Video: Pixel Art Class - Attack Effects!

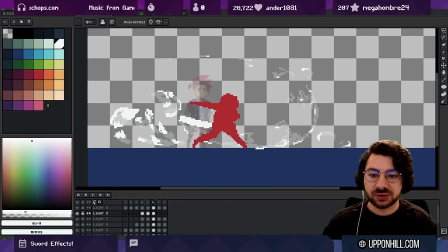2951s
And so I'm kind of able to remember the directions that things were moving in. I'm able to think about, like, without watching it back every time, I'm able to think about how I expect these particles to behave frame by frame.
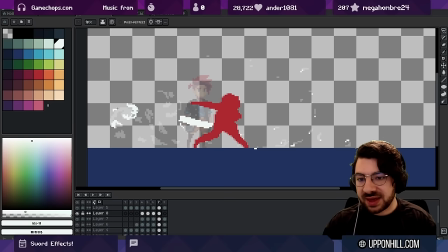2967s
But as you're learning this stuff, you'll find that that process is not particularly easy to follow, right? You'll take time before you have that intuition about like where things need to be frame to frame. If you really want to practice this stuff, I would say start with something much simpler than this.
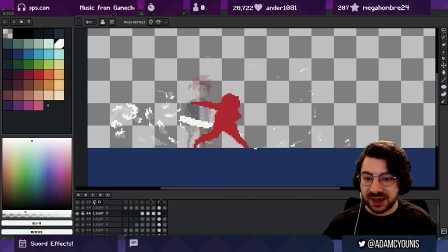2986s
Start with just like a single ball bouncing around the scene. That will help you kind of think about how things move over time. So for me, this is kind of like I'm watching lots of balls bounce Right? I'm just thinking about lots of things in motion, and I probably won't get it right, but this allows me to...
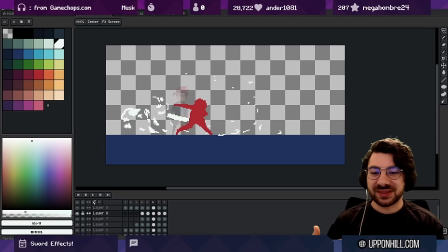3005s
That's pretty good. This allows me to think about things, to put something on the canvas that is moving,
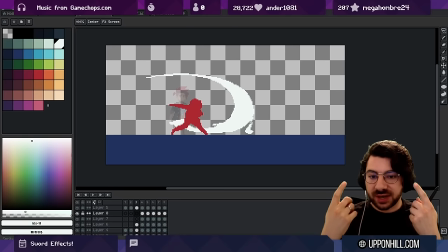3012s
and then I'm using my judgment, my critical eye, to then make adjustments to that thing. If you just spend all of your time going frame one, finished, frame two, finished, frame three, finished, and then at the end go, oh no, it doesn't work, you'll never build that sense of judgment of like what looks good.
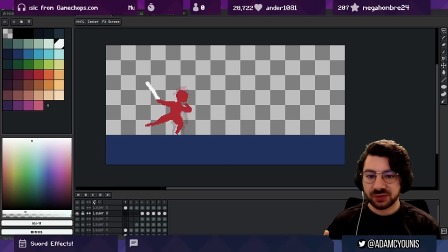3029s
So instead, I do the whole thing really quickly in one sweep, one prototype pass, and then I can say, okay, what do I like about this? What don't I like?
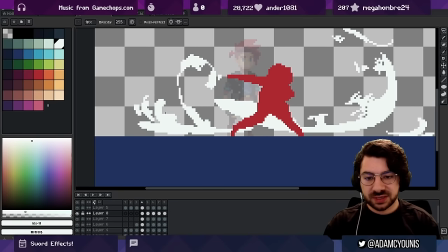3040s
Now, one other thing that I did here that I haven't kind of explained that makes this look really good really quickly
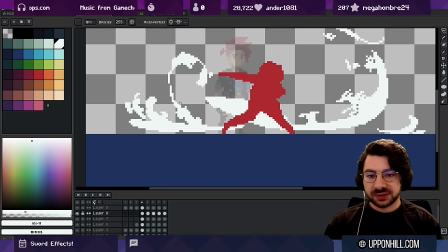3047s
is when you're working with a particle system, there is this concept of what's called pre-baking the particle system. That means starting the system at a point in time that's not zero, okay? So because we had all this motion pass through, right, in one go,
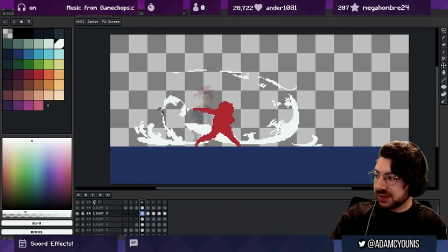3067s
I started this system, this particle system, kind of like a few frames ahead of where it would actually be. Like if the start of this, if we were to go back in time, if you rewind from here, back, the previous frame would be something that was like here, right?
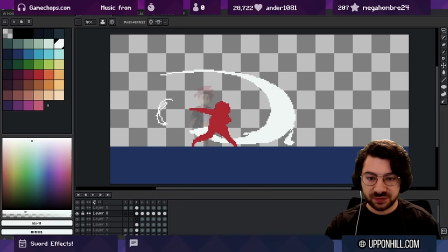3083s
That had, that where this was further back, but not completely gone, right? But what I did was I started like halfway through to kind of show you this sense of like, well, the sword moved so quickly, right? The sword was from here to here.
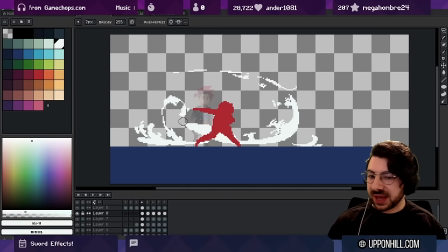3101s
And so this dust that kicked up had to get from there to here in that time almost. It's almost like respecting the speed of the weapon that created that dust kicking up.
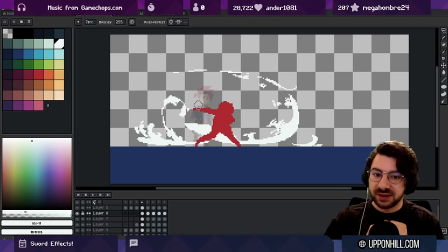3113s
So it's almost like, you know, you look at an explosion, you know, from like an atomic bomb, and the amount of dust that kicks up on like the first instant is like huge, because there's so much energy that it sort of like gets from the ground to up in the air instantly.
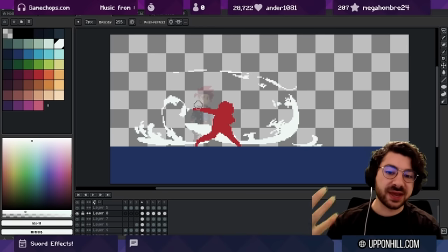3129s
So I'm trying to kind of create that pre-baking, but I think we probably could have had a little bit more here.
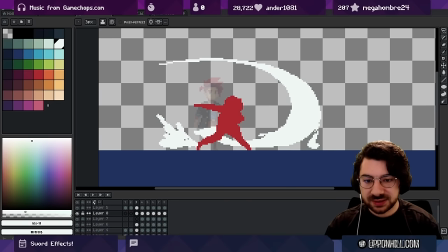3135s
So maybe I'll just do some sort of like a spark that shows sort of that lots of stuff is happening. Yeah, maybe just a bit of a hint that it's going to curl around here. That's looking really nice.
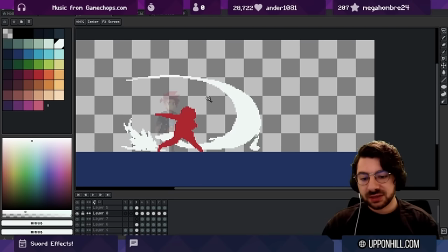3148s
I think one of the things that I'd like to see is the volume of the blade a little bit more. So the blade here goes all the way down to here. And so as this thing passes through, you know, there's theoretically a blade all through this space as well. And we don't have any reference to that yet.
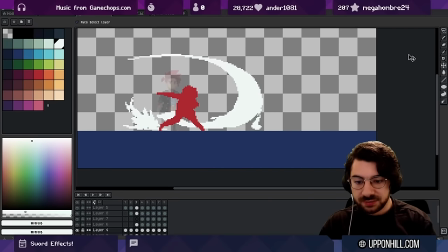3162s
So it might be nice to, on this frame here, on a new layer, let's just trace where we think the blade would have gone. And I'm going to use a blue for this. And I'm just going to sort of trace where I think, you know, thinking about this thickness going all the way through to where the blade is now.
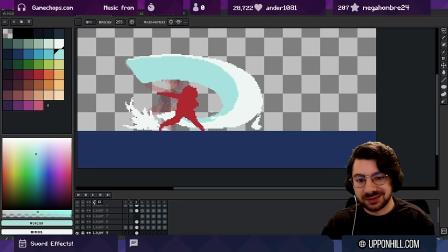3182s
And, you know, I'm taking into account that this is not, you know, the character lives in a 3D world.
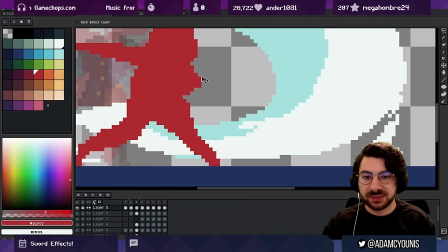3188s
Things like foreshortening, you know, this arm is going behind and away from the body.